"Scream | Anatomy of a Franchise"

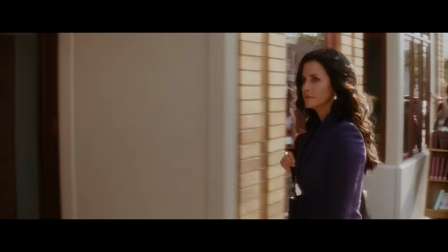There's an undercurrent here that I really resonate with,
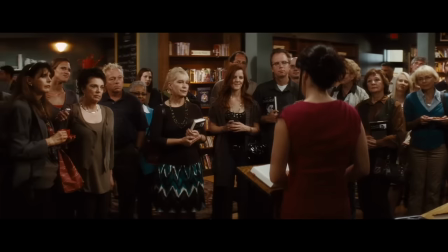in that Sydney writes and publishes a book that is her life story, dealing with the rounds of different Ghostface killers.
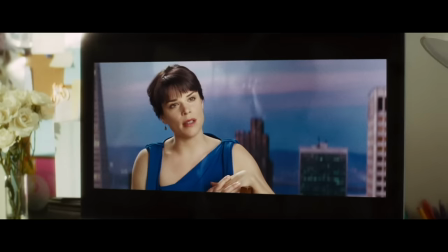And there's a bit of a conversation going on about the nature of cannibalizing your own
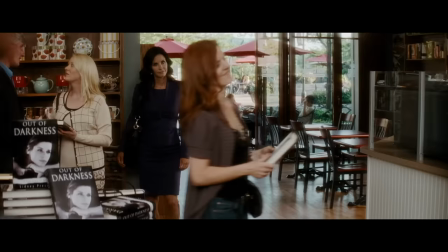work and personal interests for content creation in order to stay relevant on the internet.
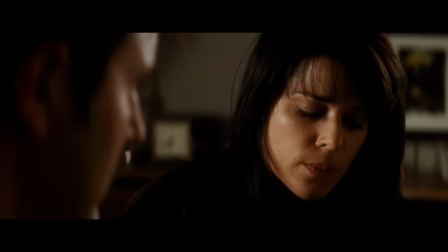Sydney is at a crossroads where she can either leave all of this behind, live a normal life and start over fresh,
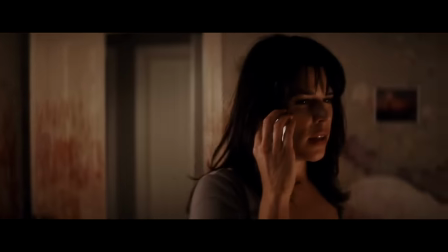or she could stay Sydney Prescott, the survivor of the Woodsboro murders.
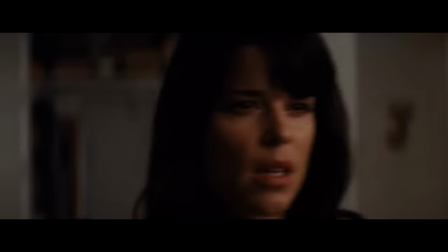She could stay nationally known, capitalize on the trauma that has happened to her, and be famous.
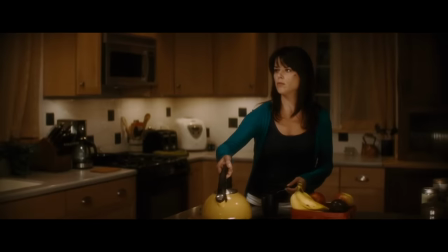You know, once someone has a taste for working in the public eye, for some it is hard to go back to living an anonymous existence,
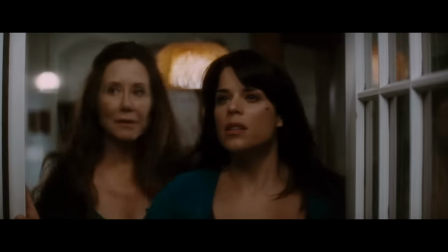and Sydney would rather publish this book and rise up old ghosts than face what that uncertainty might look like.
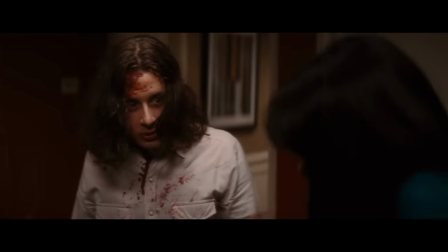And this ties through the climax as well, with the killers making their very own homemade stab sequel,
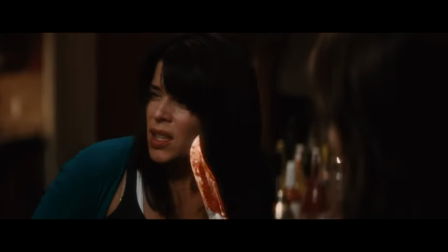so that they too, like Sydney Prescott, can become famous from all of this and live the life that she has.
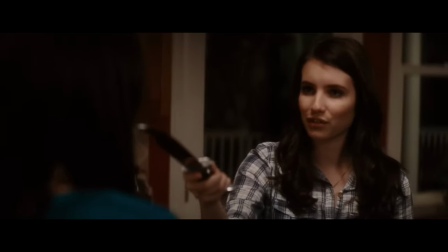Their whole goal is to just take her place. Jill has this great line in relation to that.
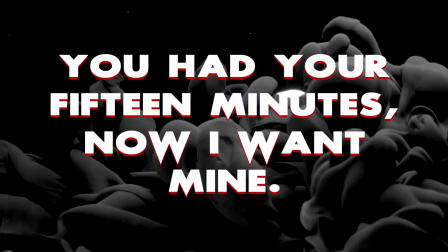You had your 15 minutes, now I want mine. I mean, what am I supposed to do?
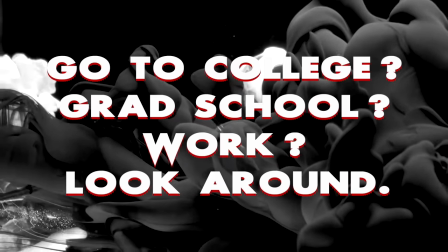Go to college? Grad school? Work? Look around. We all live in public now.
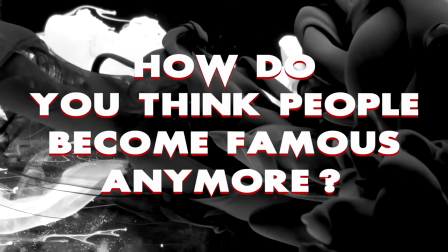We're all on the internet. How do you think people become famous anymore? You don't have to achieve anything.
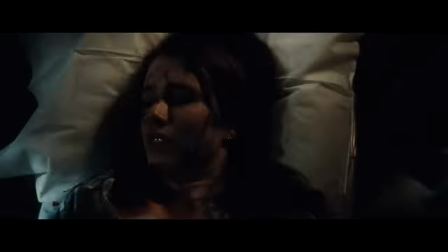You just gotta have fucked up shit happen to you.
Her looks of joy verging on sexual ecstasy as reporters bombard
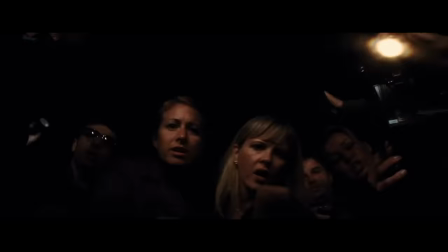her with questions as she's being taken away at the end of the film on the stretcher is a final note to that theme.
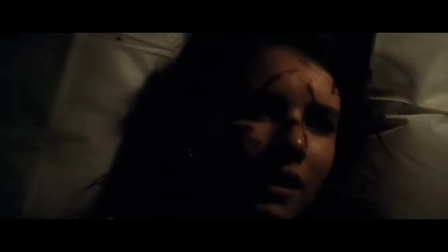And honestly, one of the strongest moments in the entire franchise.
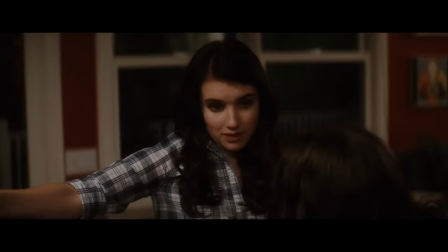The whole movie's just kind of asking, what if a teenager was very stupid to the point of putting the lives of a whole town's population at risk?
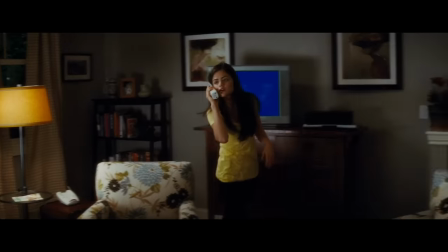And I love it for that. I also love how delightfully dated this movie has become.
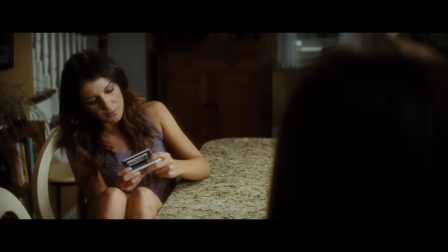The intro sequence, which always in some way revolves around a telephone, this time has the killer sending text on their state-of-the-art camera flip phone.
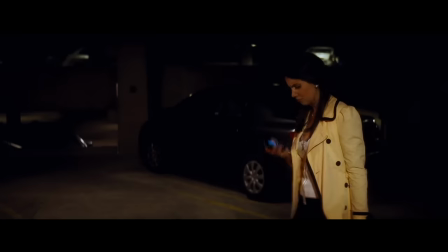We later see some very early iPhones as well with the wealthy kids,
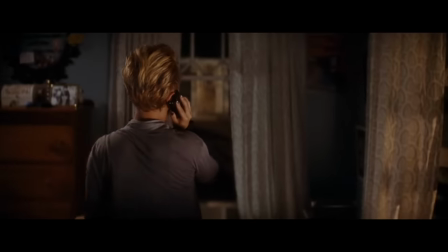both of which tie into the idea of YouTube, Instagram, Twitter, and the new fame of the internet world.
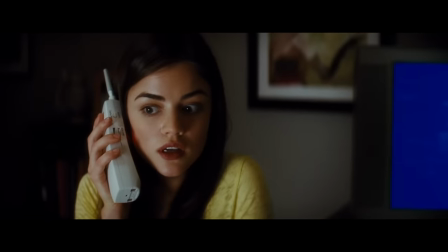This is my personal favorite intro in the series, probably even over the first one, just because of the bag that it pulls over the audience's head.
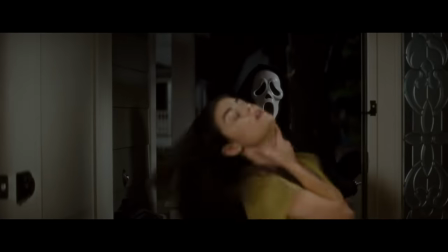It gives us two characters that are walking cliches, that immediately stride directly into danger and are killed off with next to no buildup or suspense.
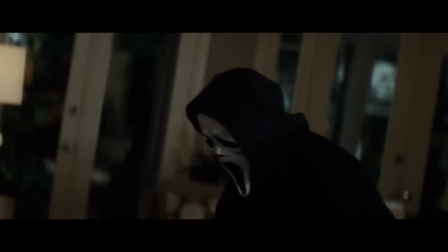It, on the surface, seems like the worst opening that they could possibly come up with.
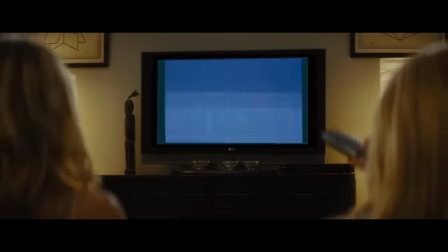But then, the camera zooms out and we're actually with a group of teenagers watching a rented copy of Stab 6.
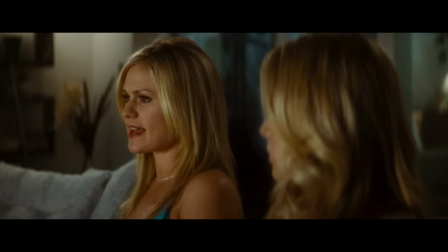And they talk about how bad these sequels are becoming, that are being churned out yearly for endless profits.
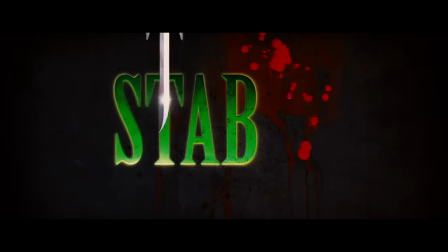And then one of them stabs the other one, and it turns out that's actually the intro for Stab 7 that a different group of teenagers are watching.
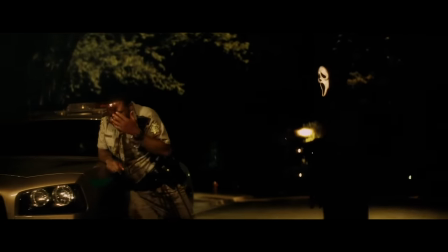It is a genuinely perfect example of self-parody done with a commentary purpose.
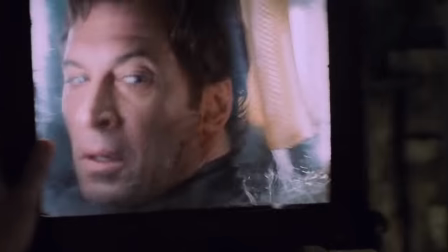Saw didn't exist yet when Scream 3 was released, and by the time we get to Scream 4, they were already on Saw 7, which is kind of insane.
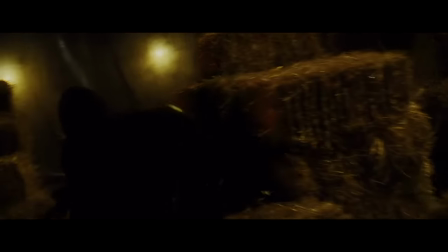What I love about Scream 4 is that it returns to what the first one did so well, and stands as an actual critique of the state of the genre.
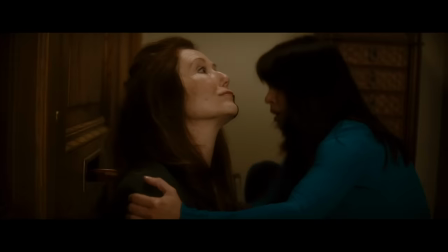In particular, being against the splatter and so-called torture porn movies of the 2000s.
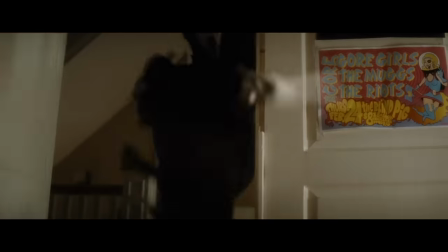Horror had changed significantly for a decade. There was a 10-year span of time between Scream 3 and Scream 4, to being a much more ugly, darker, and more nihilistic place that movements like French Extremity thrived in.
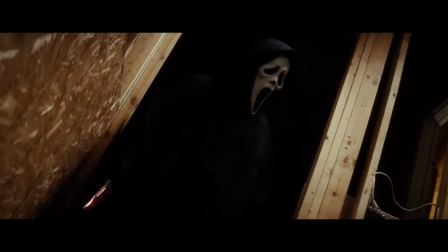And that left a lot of room for them to be able to actually say something that mattered, which, I'm sorry, but is kind of unique for a Scream movie to do.
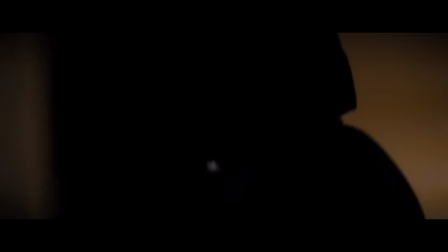All of the sequels are guilty of providing meditations on half-thought ideas at best.
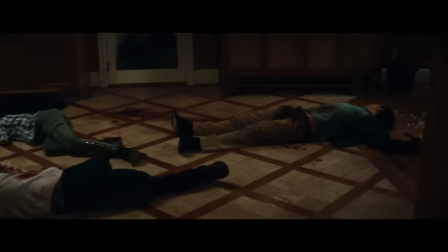This was something that was, at this point, a legacy series,
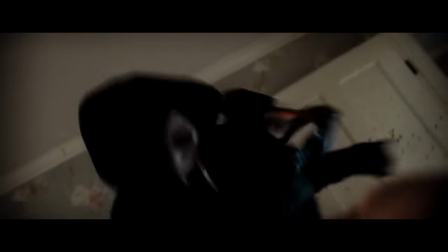using its status and older style of storytelling and filmmaking to examine what was going on at the time within its own space and community.
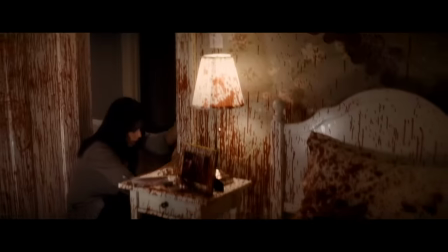And its use of hyperviolence is a reflection of that, as this is by far the most blood-soaked Scream movie that we have ever gotten.